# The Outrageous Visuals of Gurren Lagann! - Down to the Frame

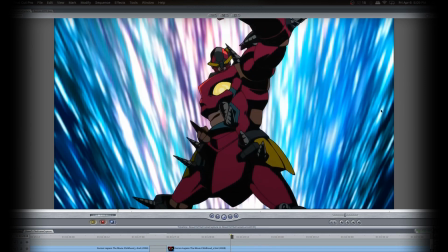[16:49]
We're in one of those more abstract spaces again, where the background is just smears of light, just...
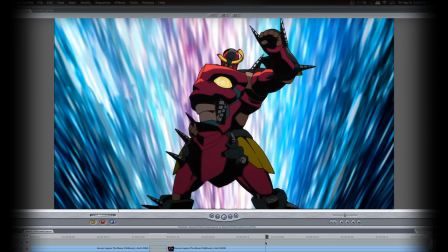[16:57]
this helps them reuse animations so that the characters can use these attacks in various situations and places without having to really draw where they are every single time.
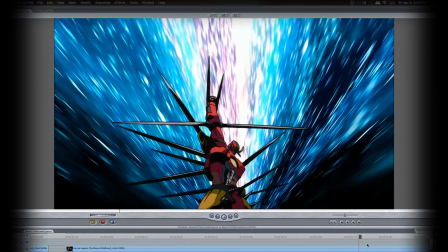[17:07]
It's very much like a Sailor Moon transformation. This little drill just gets massively swollen all of a sudden.
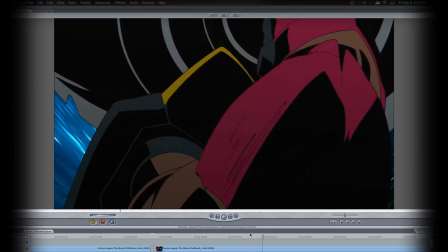[17:14]
He just swings it around. The shadow, the overbearing.
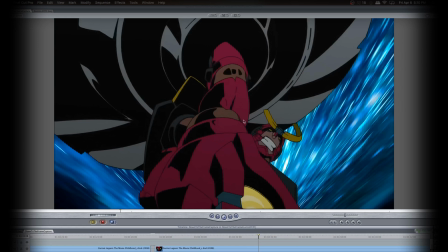[17:18]
Of course, we're again looking at it from a slightly below angle, upwards at them, which makes them seem even more large and imposing.
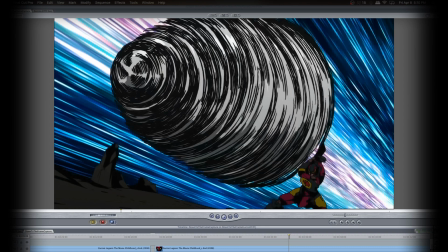[17:27]
Comes around the drill itself. It looks like scribbles all throughout the drill.
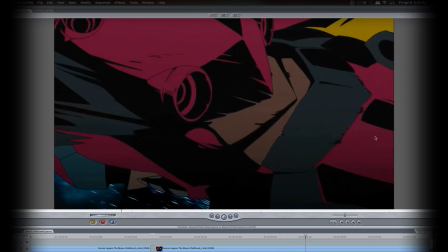[17:34]
They go flying from one side of the frame into the other third.
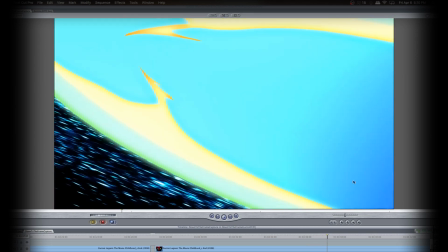[17:38]
So he's traveling from essentially 1/3 of the screen here all the way up to the top with his rocket jets,
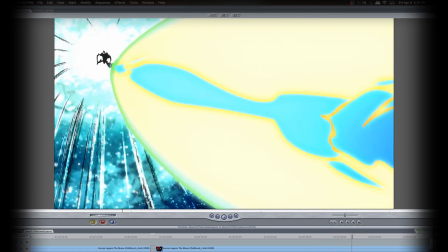[17:46]
with his target right in the frame, in the third that we want to, interact with.
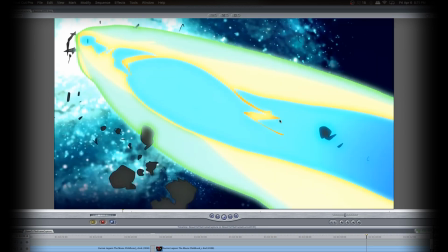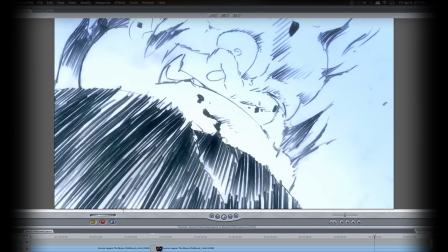[17:57]
And it's to show, like, the fundamental form of something breaking down.
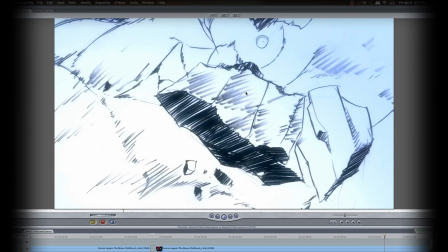[18:02]
This is one of the Beastmen, and he's just like, falling apart because of the sheer velocity of it as he just gets smeared out of existence.
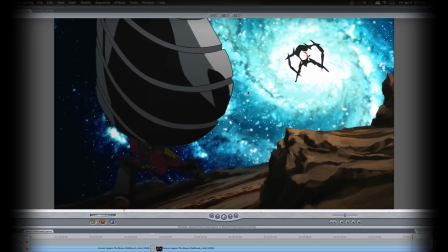[18:12]
We got this spinning effect that leads us right back into, like we just got put through the washer and just came out alive somehow, but clearly the enemy didn't.
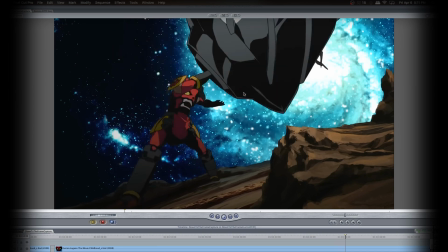[18:21]
Just shakes off his, drill like nothing happened.
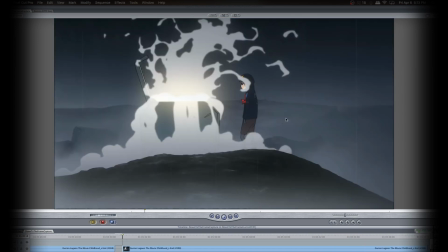[18:25]
Now, pretty much the entirety of this episode up to this point has been very gray and dreary and,
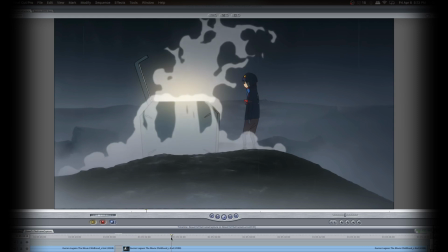[18:33]
overcast with rain, and to have Simone open up this,
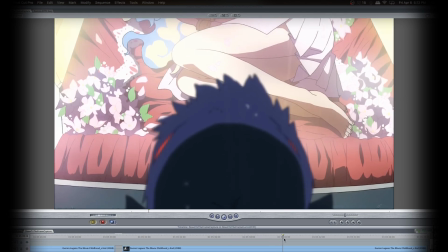[18:37]
this canister and discover Nia, who's just this beautiful,
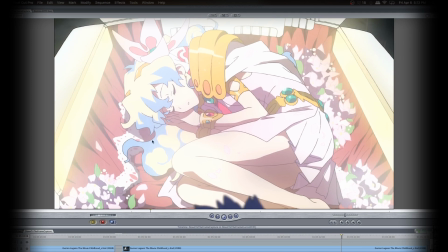[18:42]
brilliant, innocent, colorful spectacle right there, is just a cool contrast.
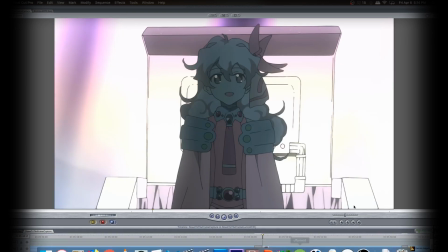[18:49]
And to kind of show it off, the light
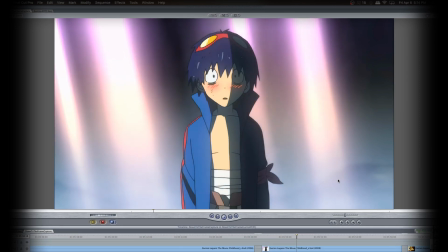[18:53]
beaming over her, she is bringing light into his life, quite literally, through the way that this shot is played out.
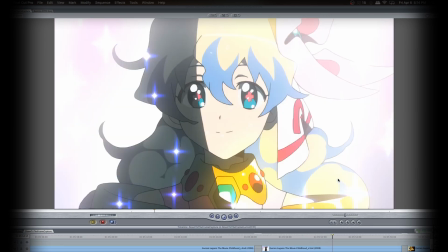[19:00]
As the clouds sort of part and bring sunshine down right where they stand.
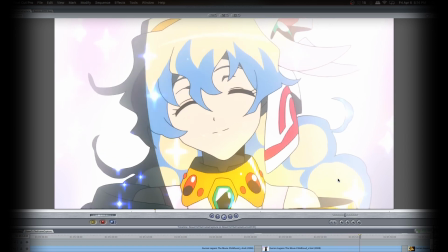[19:05]
And it's because of her. And this is a rather brutal shot.
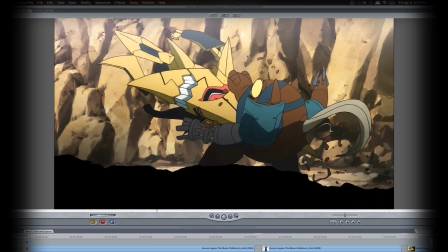[19:11]
Kitan goes sliding into, stabs straight through his mouth, this horse's mouth.
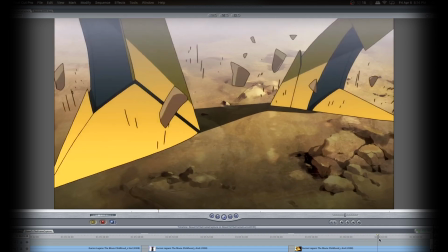[19:17]
He deep throats the mech, and then is stuck,
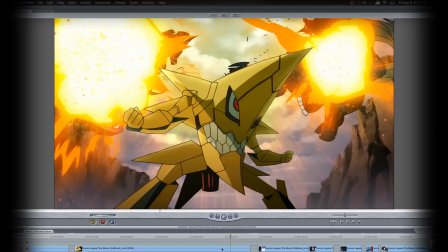[19:22]
flailing around help me, before Kitan just rips him apart.
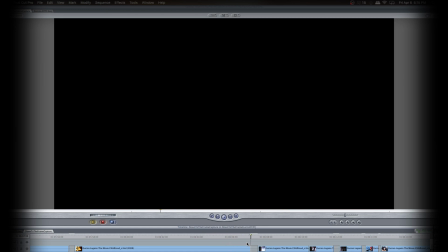[19:28]
It's a very gruesome type of shot. I like it. It's kind of more of that moe bubbly style.
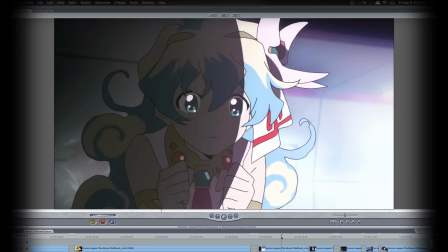[19:40]
Every time they make a quick movement, her hair has to fall again. There's lots of, dynamic movement within the hair and the rest of, her outfit.
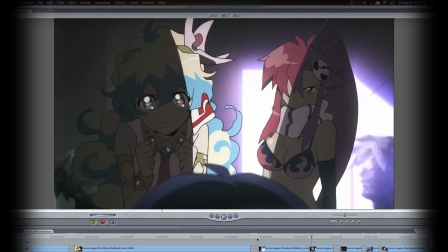[19:51]
But Yoko's pissed off and gives us a good shiggle to show for it.
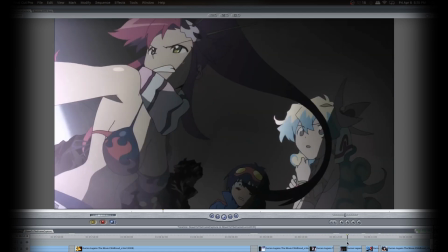[19:57]
They kind of went shiggle crazy for this particular section. And another.
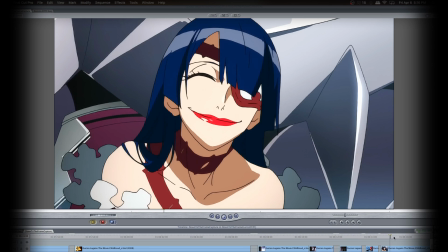[20:03]
She's a bad guy, and they do a good job of showing it off by just making her very ugly.
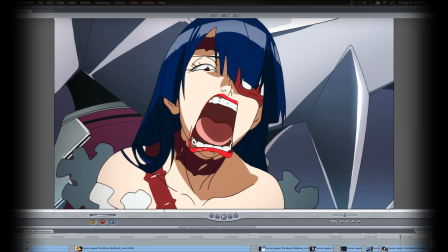[20:09]
To have this mouth show up, to draw the teeth, like realistic teeth, this big old well-shaped tongue, you know, anime tends to generally try and hide the more unappealing parts of the human face in some ways. Because if you just draw them flat out with contours like this, like the nose drawn like that, it looks very gross.
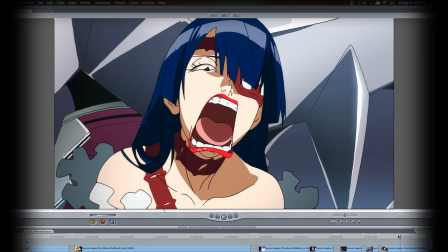[20:29]
Even when people are trying to, you know, do photography on someone's faces, they want to kind of hide the shadows, you know, equalize them out so it's not so stark. And so by drawing her like this, definitely conveys this sense of,
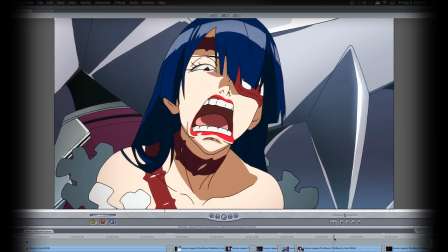[20:44]
you know, ugliness, as well as her gesture, how she kind of twists her head and turns back like this.
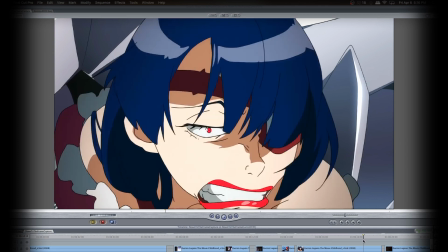[20:49]
It's very like a hurrah, punk-like kind of thing, like Matoi to Yoko later, to a certain extent.
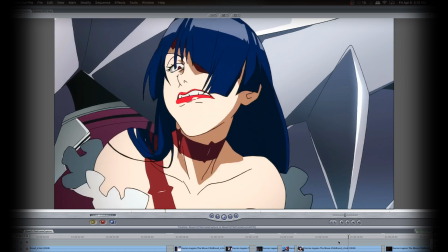[20:55]
But it's almost like she's turning to, you know, then spit right on you.
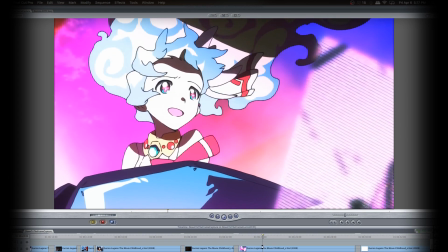[21:01]
More shiggles. I like how they do her hair in this case, because sometimes when you do hair, it just kind of waves about.
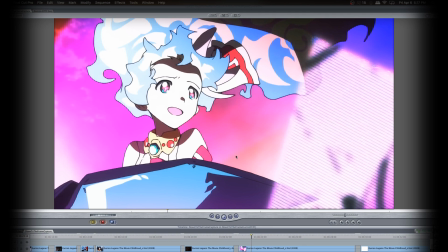[21:09]
In her case, it has to, like, roll, and they draw it almost like her hair is a flame.
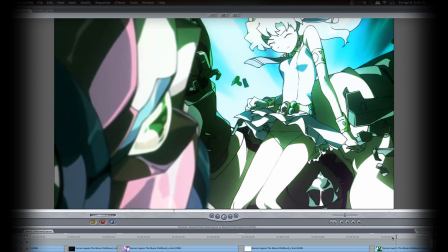[21:15]
Which is probably the only fan service you get of Nia in the first arc.
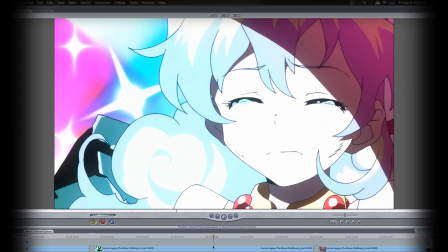[21:23]
I like how there's definitely a sense of exaggeration to her eyes. They open super wide and then kind of have to retract a little bit. It's like a boing kind of thing, and it just makes the facial expression pop. It's like, whoa! As opposed to, you know, you can really tell that she's feeling emotion there.
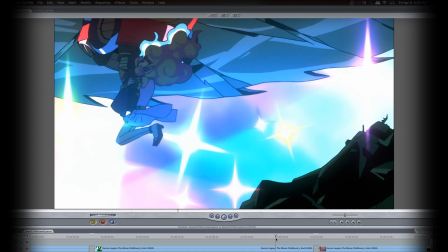[21:44]
She jumps. This is adorable little Huggles that almost drags them to their death.
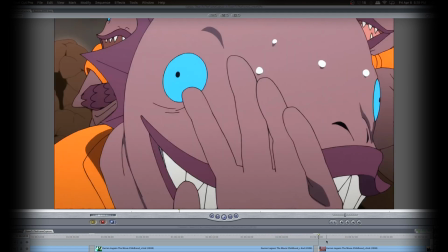[21:51]
Now, I like this shot. This is something they added for the movie. Your little fish man, he's like, no, don't hurt me!
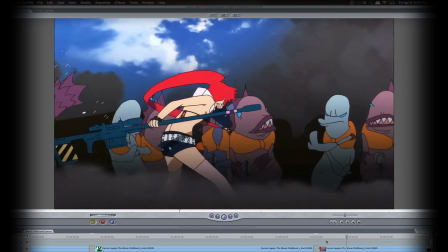[21:56]
Ah! He just gets bashed in the face as Yoko goes into this cool action scene.
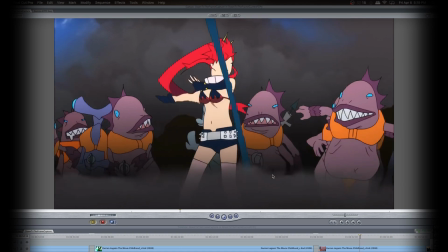[22:03]
Now, clearly, this is a more roughly animated shot. All the characters look derpy as hell, including Yoko.
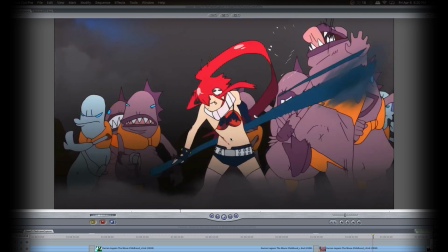[22:11]
She doesn't have the most developed form here. Her body is very basically drawn.
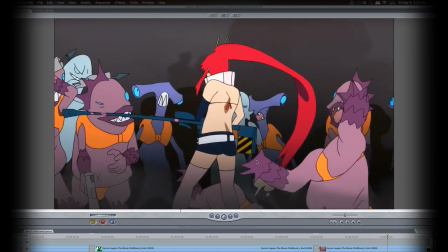[22:18]
And yet, it still looks really cool. Obviously, it's meant to be played quickly for the sake of movement.
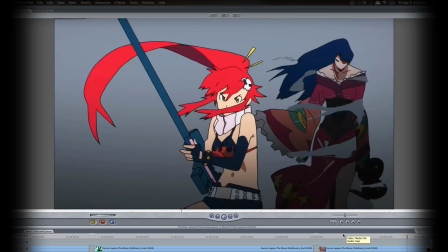[22:29]
And then it gets more detail as it kind of turns into this shot. Freaking creepy ass, you know, scorpion lady behind her.
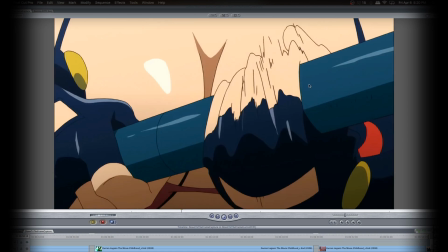[22:37]
But Yoko ain't gonna take that.
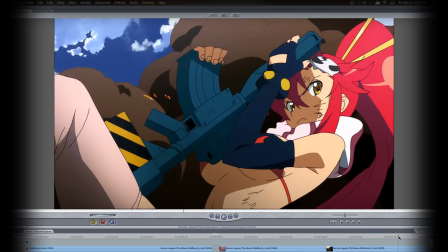[22:43]
Got a sequence of her reloading her gun, switching out the barrel. And we get to some mixed fan service style fighting,
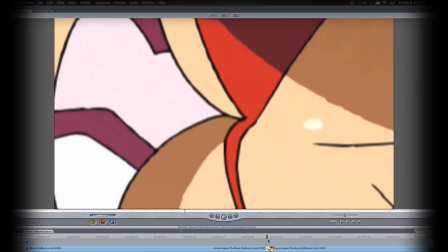[22:52]
because of course the camera starts right in the middle of her bra, her bikini top,
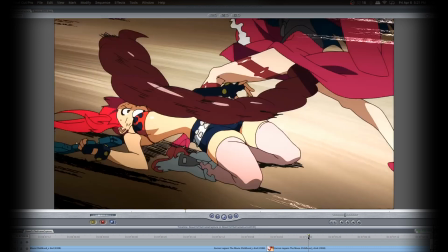[23:00]
as she matrix dodges the scorpion tail.
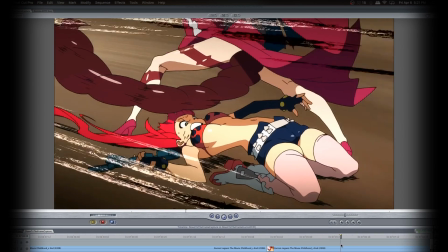[23:05]
It's like dodge shot, wide shot, close up of the hair, reaction to pressing the hair.
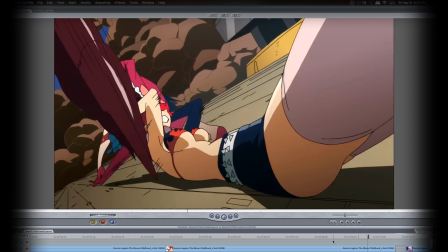[23:16]
He has this really good whiplash movement. And the foreshortened perspective really makes it interesting too.
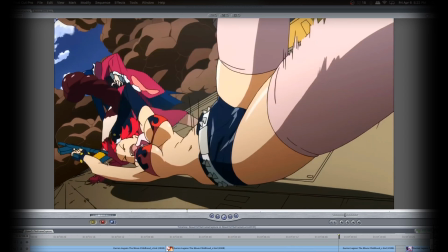[23:25]
Because, you know, no human is really that elongated per se.
Behold!
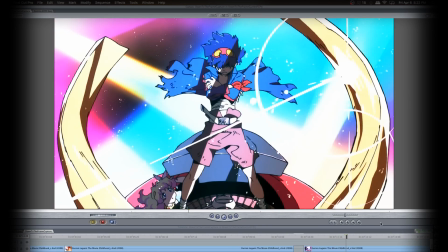[23:31] Simon!
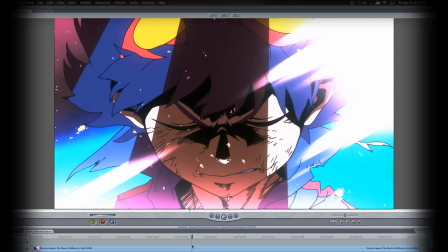[23:36]
I also like how there's kind of a build-up. He holds his mouth shut and then wham! It opens up real fast.
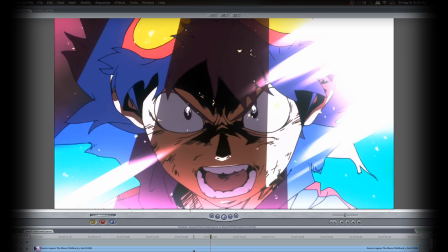[23:41]
There's that one frame recoil where it gets wider than it should be, but then has to back up.
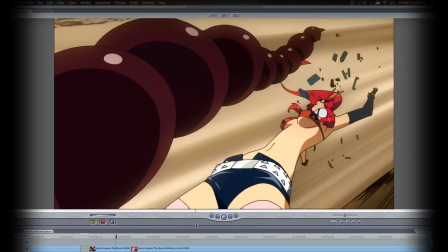[23:49]
It's very much like a gesture drawing where you just kind of take lines and go and draw in that direction to create, you know, this is the direction of the movement. This is how everything's going to smear across the screen.
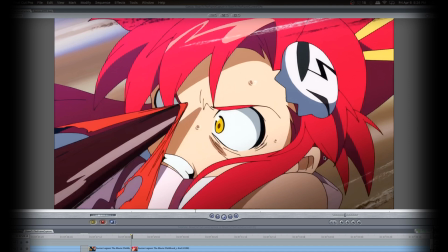[24:01]
And then we'll draw the characters with that exaggeration in mind. Damn, that almost got her.
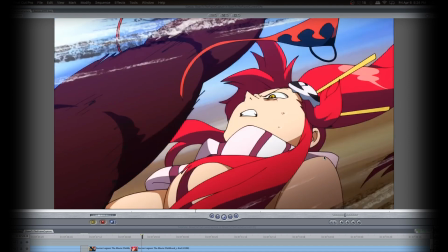[24:06]
She dodges it again, right across the nose, but it takes her bikini top with her.
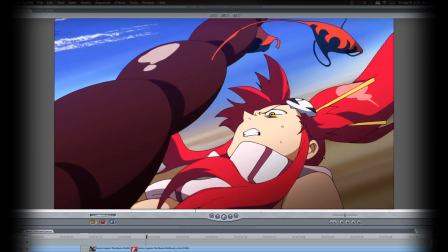[24:12]
Oh, fuck.
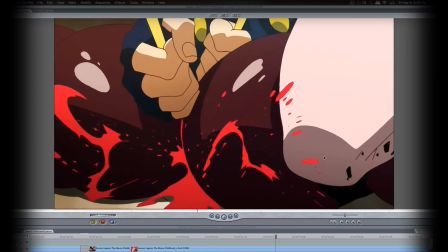[24:13]
Grabs her hair ties and stabs into her tail, unraveling from the hair.
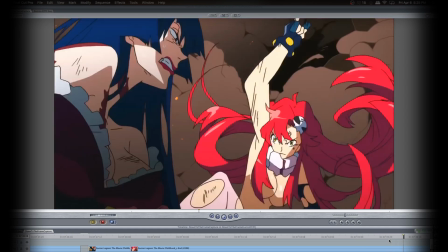[24:24]
Is a spare gun. I also like how they do that all in one shot.
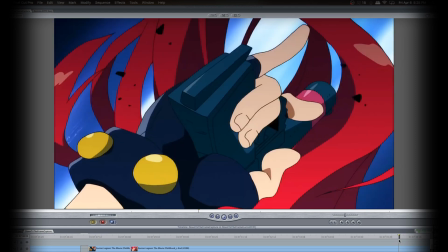[24:29]
Kind of pulls out and zooms in. Technically, it is a cut, but it's so fast that it just feels like one shot to the next.
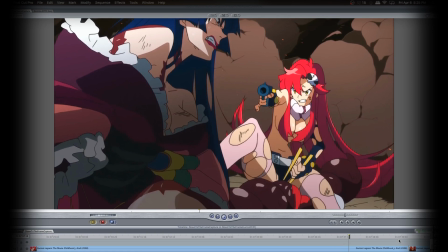[24:39]
And her hair slowly falling. It's a very, very satisfying movement.
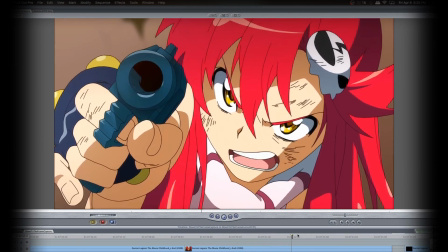[24:45]
And then they provide a lot more extra detail into this more close-up pan shot.
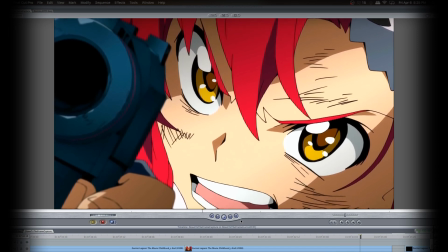[24:51]
And also show the passion in her eyes, that sort of teary-eyed quality or determination with the expanse and contraction of the eye shines.